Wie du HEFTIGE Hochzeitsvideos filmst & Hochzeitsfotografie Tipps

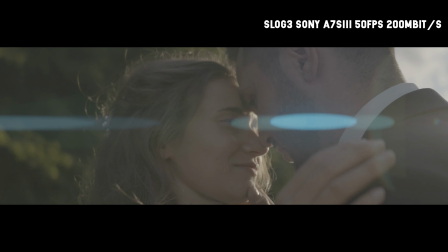9:52 Bitte, bitte, bitte macht das, weil ich habe es schon ein paar Mal bemerkt und gesehen, dass professionelle Videografen in Rec 709 filmen,
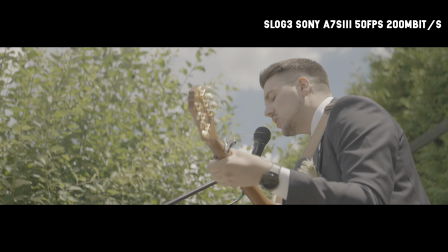10:01 die haben kein flaches Fahrprofil, kein Log und machen kein Grading und gar nichts und knallen das einfach in ihr Bearbeitungsprogramm, schneiden das und hauen das raus. Tut mir leid, Leute, aber das hat nichts mit cinematischen Videos zu tun und ich finde, bei Hochzeiten sollte man sich Mühe geben. So, aber was nimmt man jetzt eigentlich auf? Was ist wichtig und worauf sollte man achten?
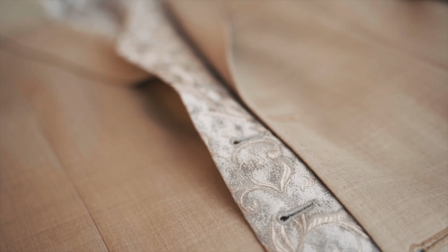10:22 Also eins vorweg, es ist wichtig, eine Variation reinzubringen in die Shots, einen roten Faden und eine Story zu erzählen.
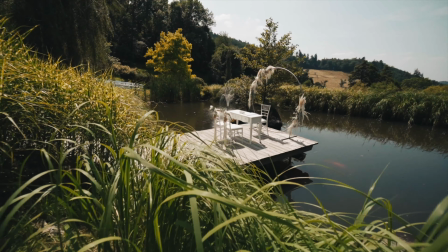10:28 Dafür braucht man auf jeden Fall Establisher-Shots. Das sind Aufnahmen, mit denen man erstmal die Location ein bisschen zeigt.
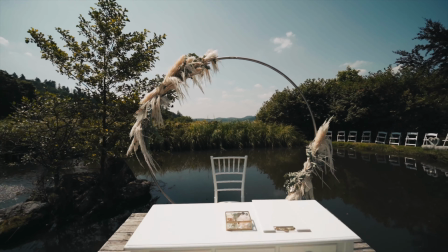10:34 Dafür sollte man verschiedene Techniken anwenden.
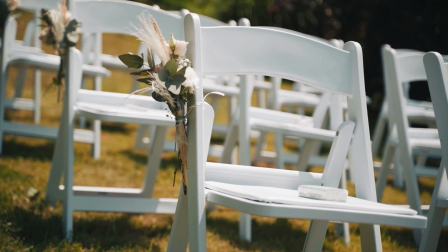10:37 Zum Beispiel sollte man Close-Up-Shots nehmen, also Nahaufnahmen, etwas mittelweit entfernte Aufnahmen, um einen Zusammenhang zu erzeugen und dann die Totalen, um natürlich das große Ganze zu zeigen.
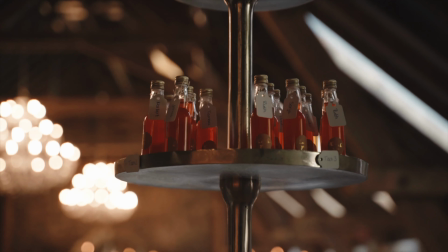10:49 Aus Erfahrung kann ich euch sagen, dass viele Close-Ups hintereinander auf jeden Fall super cinematisch wirken und ihr das Stilmittel auf jeden Fall mal für Hochzeitsvideos ausprobieren solltet. Alter, es ist so warm. Scheiß die Wand an. Genau, wir sind jetzt bei den Establisher-Shots.
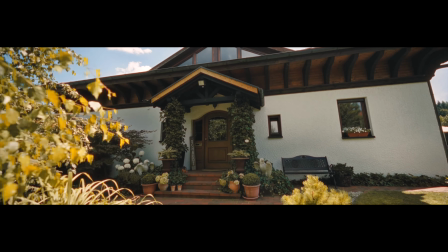11:06 Wenn ihr in so eine Location reingeht, ja, dann versucht das bewusst zu machen. Ja.
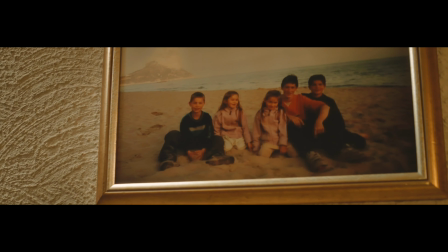11:10 Ihr geht da rein, ihr guckt euch um und da, wo ihr hinguckt, ja, ihr seht hier ein Bild mit zwei Leuten drauf, ihr seht da eine Statue, irgendwas Besonderes, eine besondere Pflanze oder so,
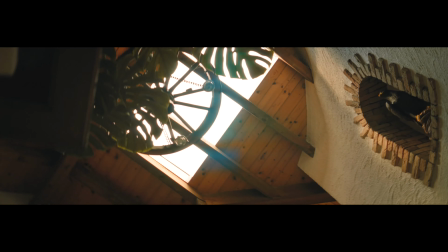11:19 ein Blick aus dem Fenster, macht euch aufmerksam. Versucht diese Journey, also diese Reise durch diese Location so wahrzunehmen, als würdet ihr schon filmen. Und versucht dann diese Details in den Close-Ups einzufangen. Ist super cool, weil dadurch wird die Erfahrung, die ihr in dem Raum macht, übertragen auf das Video. Und es wirkt dann alles, als würde man selber mit dabei sein. Aber um wegzukommen von der Location, müsst ihr natürlich die Menschen filmen.
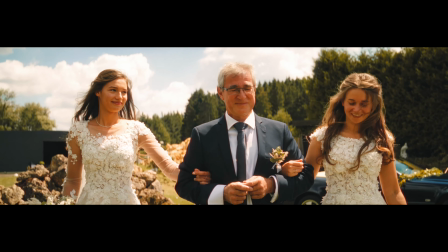11:45 Es geht um Emotionen, es geht um Liebe, es geht um Zusammenkommen. Und deswegen solltet ihr auf jeden Fall auf die Jagd gehen, wenn ihr auf der Veranstaltung seid. Und zwar solltet euch anpirschen und den Leuten auflauern. Immer die Kamera auf den Auslöser haben. Den Finger auf den Auslöser haben. Und dann, wenn ihr seht, ach, da lacht eine Person, haltet ihr drauf.
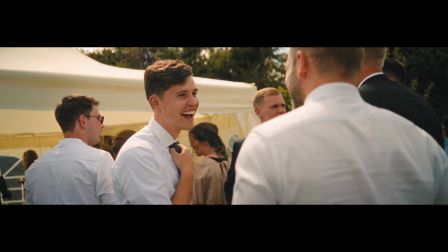12:07 Macht schnell die Aufnahme und geht weiter. Weil die Leute sollen nicht unbedingt merken, dass ihr filmt. Die Leute sollen immer noch natürlich sein und es soll authentisch wirken. Deswegen ganz klar anpirschen, fokussieren und aufnehmen. Junge, das wird ja richtig cringe hier. Fuck. Genau, wir kommen zum Solo-Shooting, weil das ist, ich sag mal so, das ist das absolut,
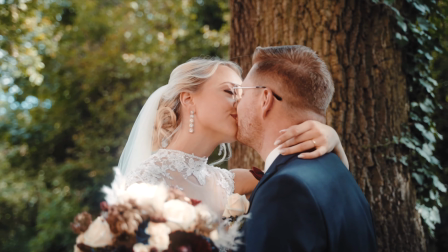12:32 absolut Wichtigste für euch am Ende des Shootings, weil da entstehen die Aufnahmen, die auf eurem Instagram landen, da entstehen die Aufnahmen,
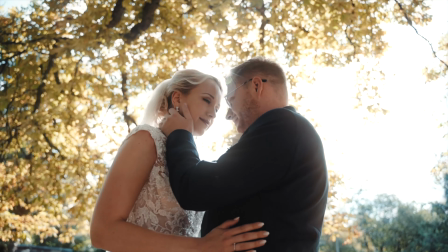12:40 die auf dem Instagram von den Brautpaaren landen, weil das sind zwar gestellte Aufnahmen,
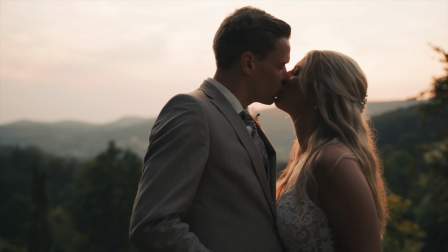12:46 aber es sind nicht so krass persönliche Aufnahmen, deswegen kann man sie teilen in Social Media. Das sind die schönsten Aufnahmen, wo es wirklich um Perfektionismus geht.
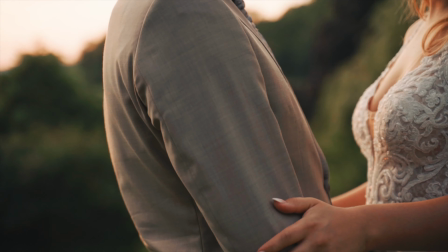12:54 Da werdet ihr einfach das Brautpaar für ca. 20 bis 30 Minuten irgendwo mit ins Grüne entführen.
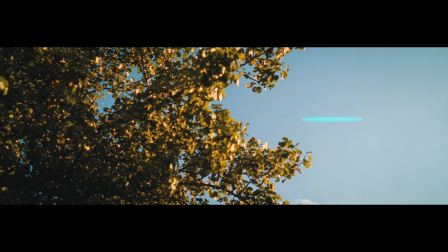13:00 Bestenfalls bei Sonnenuntergang, weil da ist das Licht am schönsten.
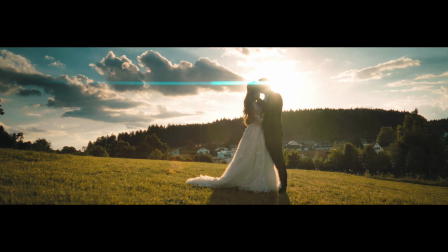13:04 Und dann könnt ihr Aufnahmen mit denen machen, wo sie sich nur auf sich selbst konzentrieren, nur Zweisamkeit.
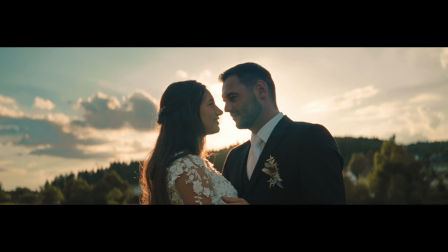13:11 Da gebe ich euch mal ein paar Stichpunkte, weil wenn ihr mit dem Paar alleine seid und dem Instruktionen geben müsst, dann fällt einem oft nichts ein. Ich habe jetzt aber schon ein bisschen Erfahrung gesammelt und habe eine ganze Liste entwickelt, mit denen ihr dann punkten könnt und auf Kommando geile Aufnahmen erzeugt. So, ich sag's jetzt mal einfach stichpunktartig, ja. Es soll gekuschelt werden, streicheln, durchs Haar gleiten, anpacken, die Hand nehmen. Man sollte mal eine Nahaufnahme von den Ringen machen. Was auch ganz geil ist, lasst die Brautpaare mal sich gegenseitig ins Ohr flüstern, was man so nach der Hochzeit miteinander anstellen wird. Ich sag euch eins, 99% der Brautpaare werden einfach sagen, schlafen, weil das wird für die super anstrengend sein.